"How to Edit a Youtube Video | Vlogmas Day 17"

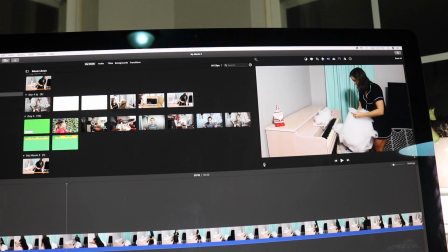(8:27)
Now I'm going to play it where you can see it time-lapsed.
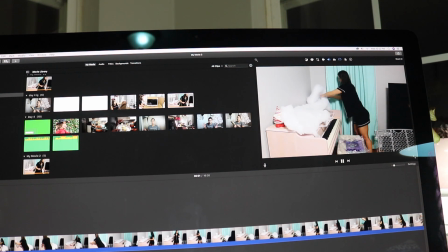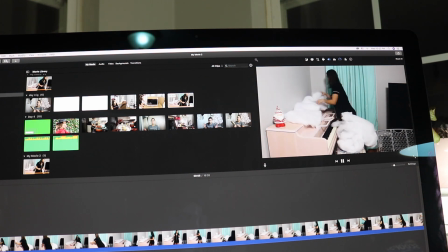Since you can't really see what I'm doing, I'm going to get rid of that. And now I'm just kind of like fixing it up. And so now I'm starting to add stuff.
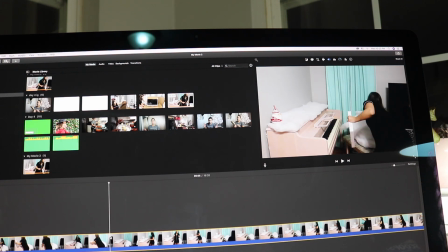(8:56)
So I'm going to split it right here again. So I'm just going to double click, or right click, sorry, and hit split clip.
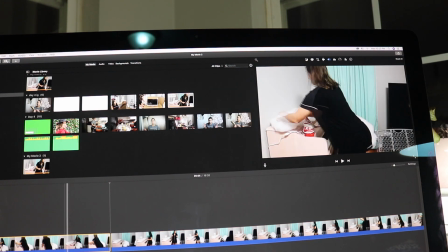(9:06)
And so I don't really want this in my video because I'm not really doing anything, just kind of perfecting the snow, and then you can't see and all that. So I'm going to go ahead and delete that as well.
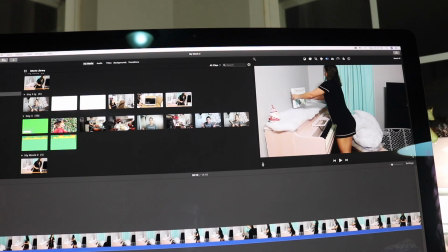(9:20)
Oh, need to select it first. Okay, see how it was a really sharp move because I'm in a completely different position. I go from over here
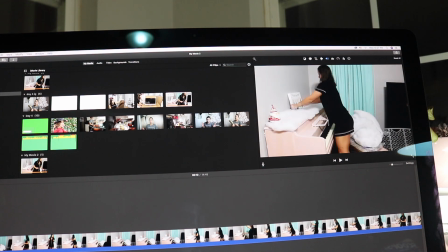(9:35)
on this side of the piano to over here. So up here above
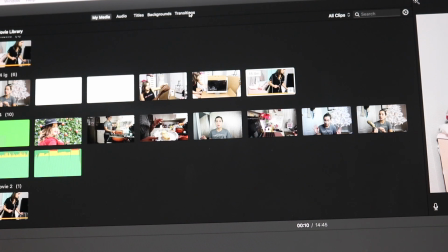(9:42)
where my clips are, I'm going to go over here all the way to the right and click transitions.
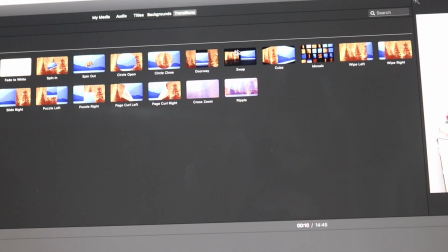(9:49)
And these are all of the transitions that are already in iMovie.
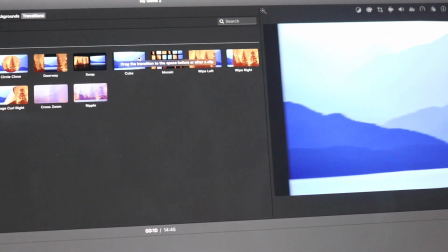(9:54)
So there are different ones, and over here you can see what they look like.
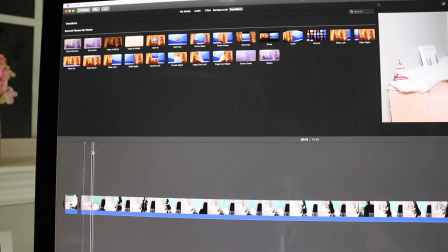(10:04)
So within a movie, whenever it is like the same footage, I really like cross dissolve because I feel like that makes it really smooth.
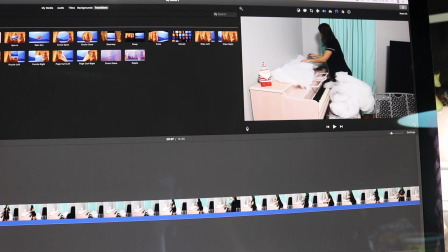(10:17)
So now that I added that transition, I want to show y'all what it looks like now.
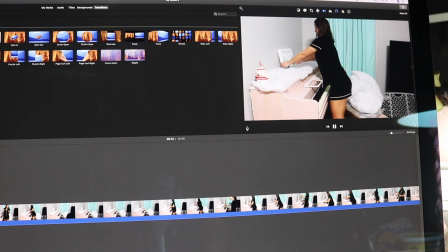(10:24)
So see how much smoother that was. So that is my personal favorite, but you can use any one you want.
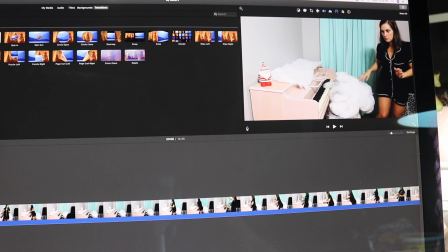(10:31)
It is your movie. So let me add a different one just so you can see what it looks like.
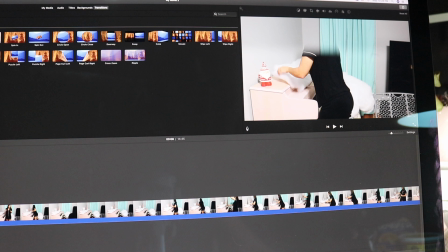(10:39)
So this one is the wipe down. So play around with them too and just see which one you like best for your footage.
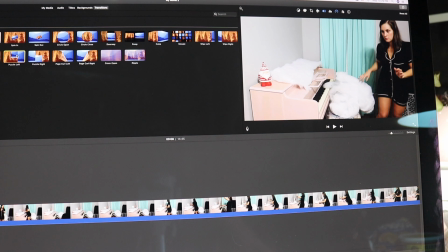(10:50)
You can even do a puzzle.
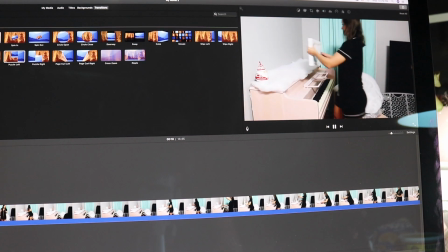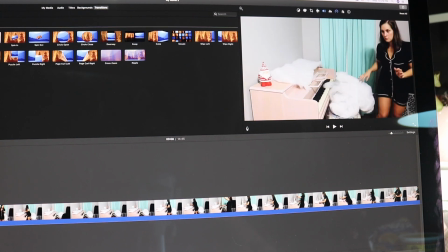(10:58)
So any one you want, just make it your own. That one is just my personal favorite.
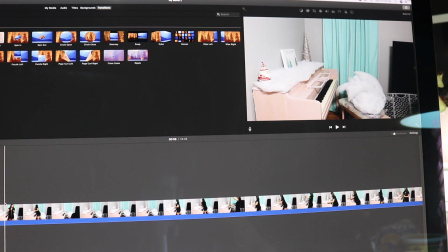(11:05)
Okay, so now I'm going to time lapse this where I'm putting up the trees. But see right here where I'm gone, I have no idea what I'm doing. But if I were to keep that, even in my time lapse, people are just going to be staring just right there at my piano, me not doing anything.
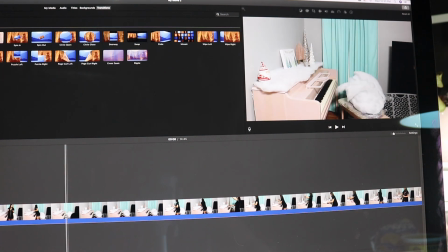(11:24)
So I am going to cut that out. So I'm going to split the clip right here.
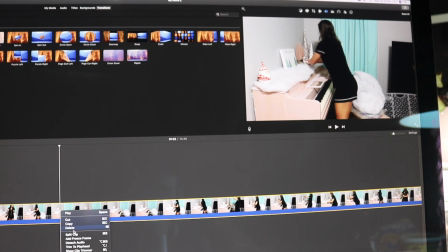(11:31)
So once again, right click, split clip,
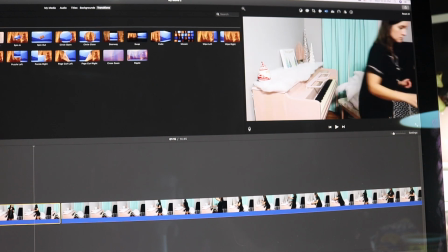(11:35)
and then go up to modify, fast forward. I'm going to do 8 times again,
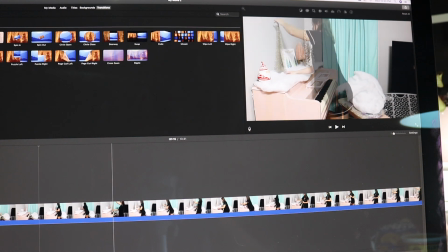(11:43)
add my transition, and then I'm going to split it again right here.
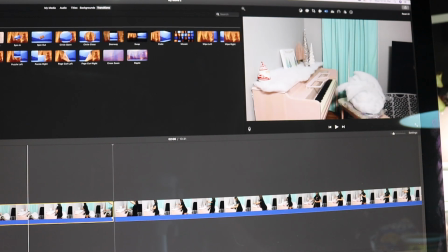(11:50)
And then all of this footage of me disappearing, I'm going to delete that.
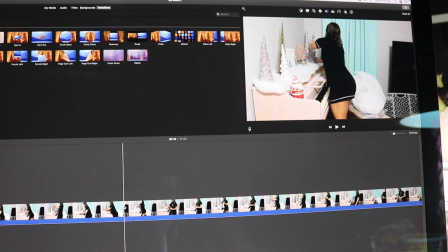(11:57)
And then split the clip again right here. Modify, fast forward 8 times. And then here I'm just kind of rearranging what I already had up there.
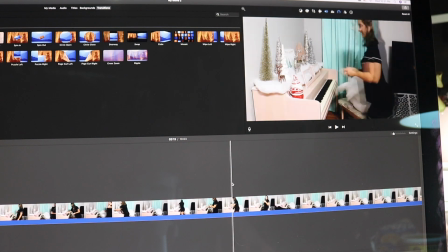(12:17)
So I'm going to go ahead and just delete all of this.
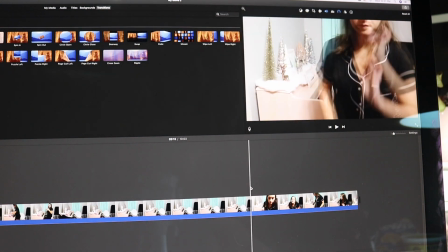(12:22)
So I'm going to pretend this is my ending, my little outro.